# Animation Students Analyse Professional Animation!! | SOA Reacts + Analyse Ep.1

Hey guys, I'm Kaine. I'm Jackson. Hi, Natalya! Hey everyone, I'm Michael, and welcome back to our channel. Watching and framing through good animation is a great way to actually improve your own skills. It's always a good idea to have a look at animated shots that you love and to figure out the details of how they made things work, what were the arcs like. Seeing how experts push their poses, their timing, their spacing, their overlaps, their pretty much everything can help you introduce some of those same techniques into your own work. Plus, it's always fun to watch good animation. So today, each of us have chosen a short clip of animation for the others to analyze. We've thrown it all together, and we'll be pointing out the things that catch our eye in Sync Sketch. None of us know what clips the others have chosen, so you'll also be seeing our first reactions as well. Before we begin, if you haven't already, be sure to give us a like and subscribe and follow us on social media. Links in the description below as always. Additionally, if you have any other animation clips you want to share with us, drop it in the comments. We'd love to take a look, and who knows, maybe we'll do a part 2 as well. So, let's go on to the video.
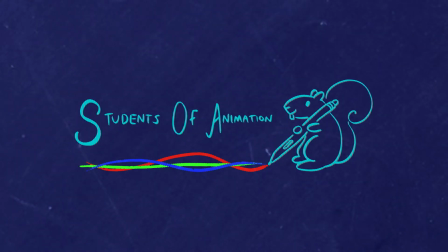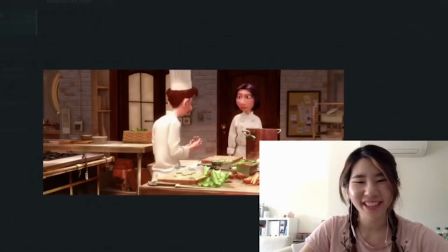What are you doing? I'm cutting vegetables. I'm cutting the vegetables. No, you waste energy and time.
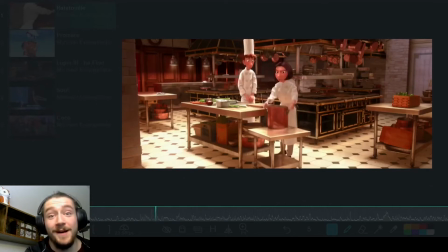You think cooking is a cute job, eh? Like mommy in the kitchen?
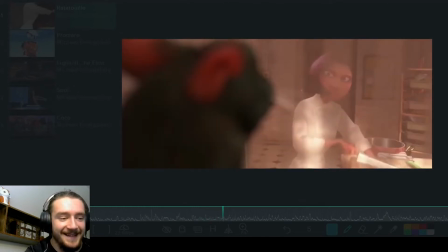Well, mommy never had to face the dinner rush when the orders come flooding in and every dish is different and none are simple and all of the different cooking times, but must arrive on the customer's table at exactly the same time,
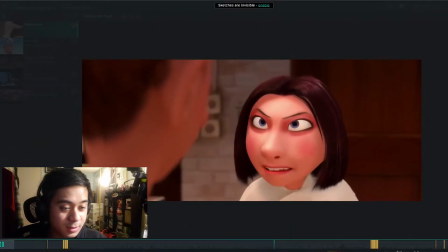hot and perfect. Every second counts and you cannot be mommy. What is this?
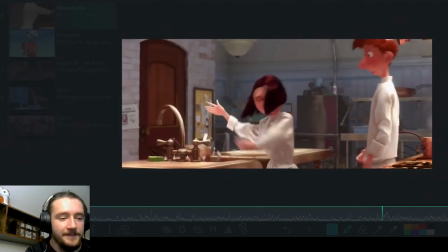Keep your station clear.
Receptionist was always freaking awesome.
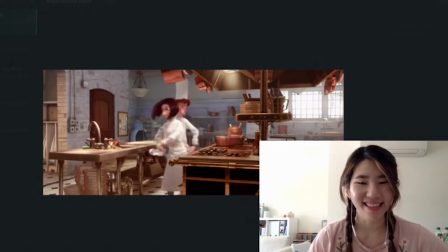Station slow things down. Food doesn't go, orders pile up, disaster. I'll make this easy to remember.
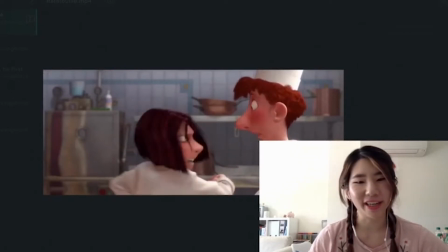Keep your station clear, or I will kill you.
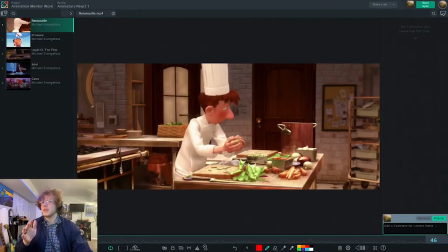I like looking at the little character details and the fact that here you see him dropping some things, spilling some things, and he just kind of nonchalantly tosses it in.
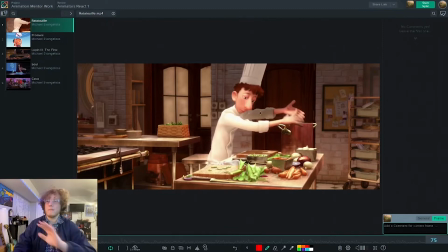And his eyes are like also like just they're part way down, like he's just tired or something.
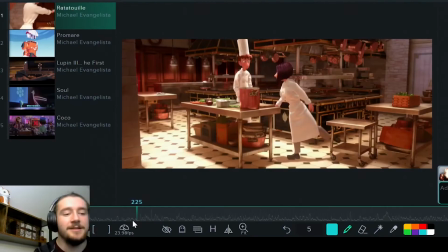He's not really paying attention to what he's doing. I think this is really interesting. This comes over here. I think this would be interesting, like pull this at me, because it's like it's unique, it's different, it shows personality, it shows that she's like very used to being in this work environment.
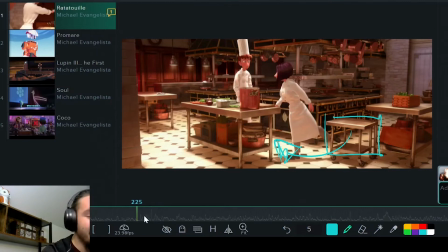Like she knows where that table is. Yeah, I think that's really cool, and I especially like how she's still like freaking like yelling at him.
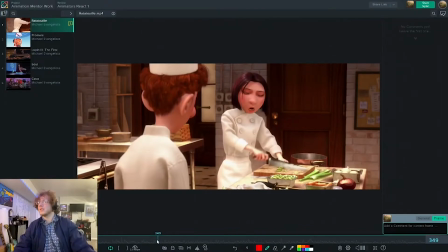And then I also love this about the shot is like
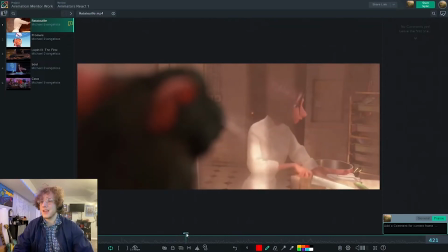she slowly but surely is cutting faster and faster throughout the whole thing, just faster and faster.
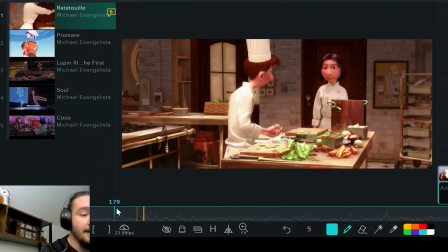I think this is a great point too, is if you look at the scene right here, she's very stiff and straight up. She's like a block almost right here. And then if you look at him, he's very hunched over, his shoulders are up here, very coward-like, which is obviously his character.
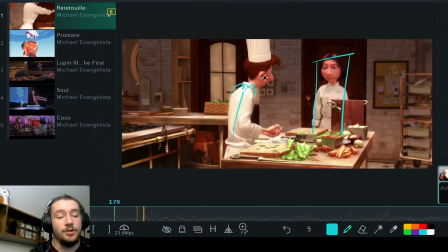He was very nervous, very worrisome character. They're actually showing their personalities through their posing.
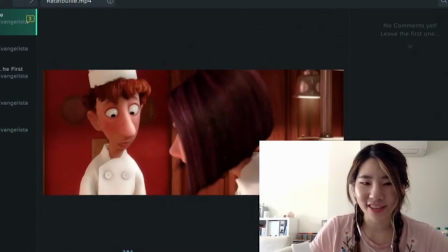Linguini's expression, he barely moves actually here.
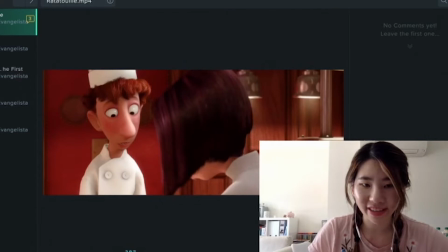Basically only his eyes, and he's got like a subtle movement so he's not like pixel locked, right?
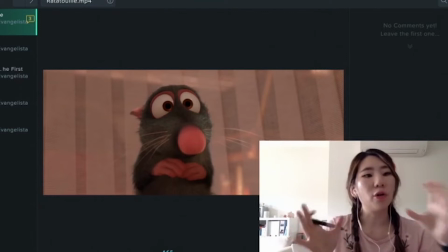Disney's really good at holding a pose, milking that pose to the cows come home.
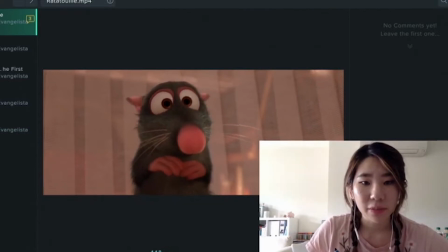And you see it here as well with Remy when he's just pretty much for this entire time here, he's just in his pose. He barely moves. Like he twitches his ears a little bit and he even he twitches his nose and just little hands just to show that little nervous like.
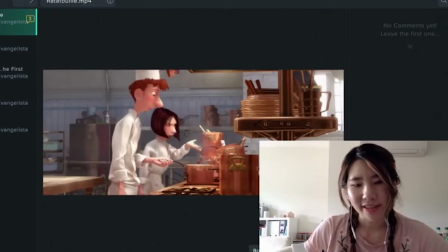That's great. That's really, really good. It's nice with the two characters that when one character is doing a big move,
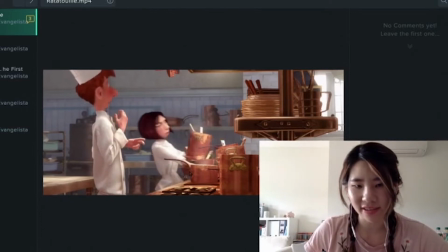the other character is kind of staying still, so you know where to look in the scene.
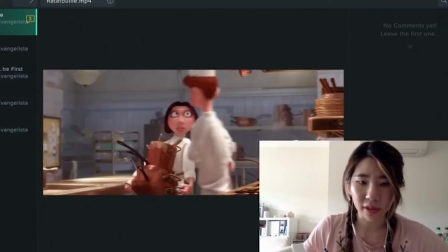That's a good thing as well.
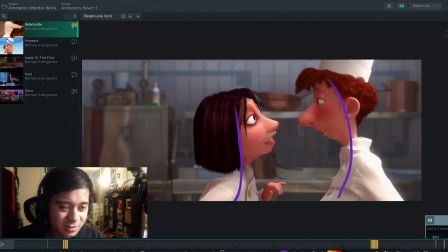And then I absolutely love this moment here where she kind of like fakes you out by saying, oh, this is kind of like a casual conversation that the two are having.
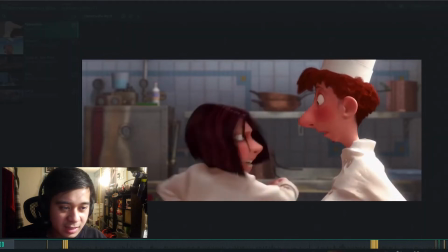So you have these two lines of action that are kind of going the same way, and then immediately you see like this difference in like their lines of action.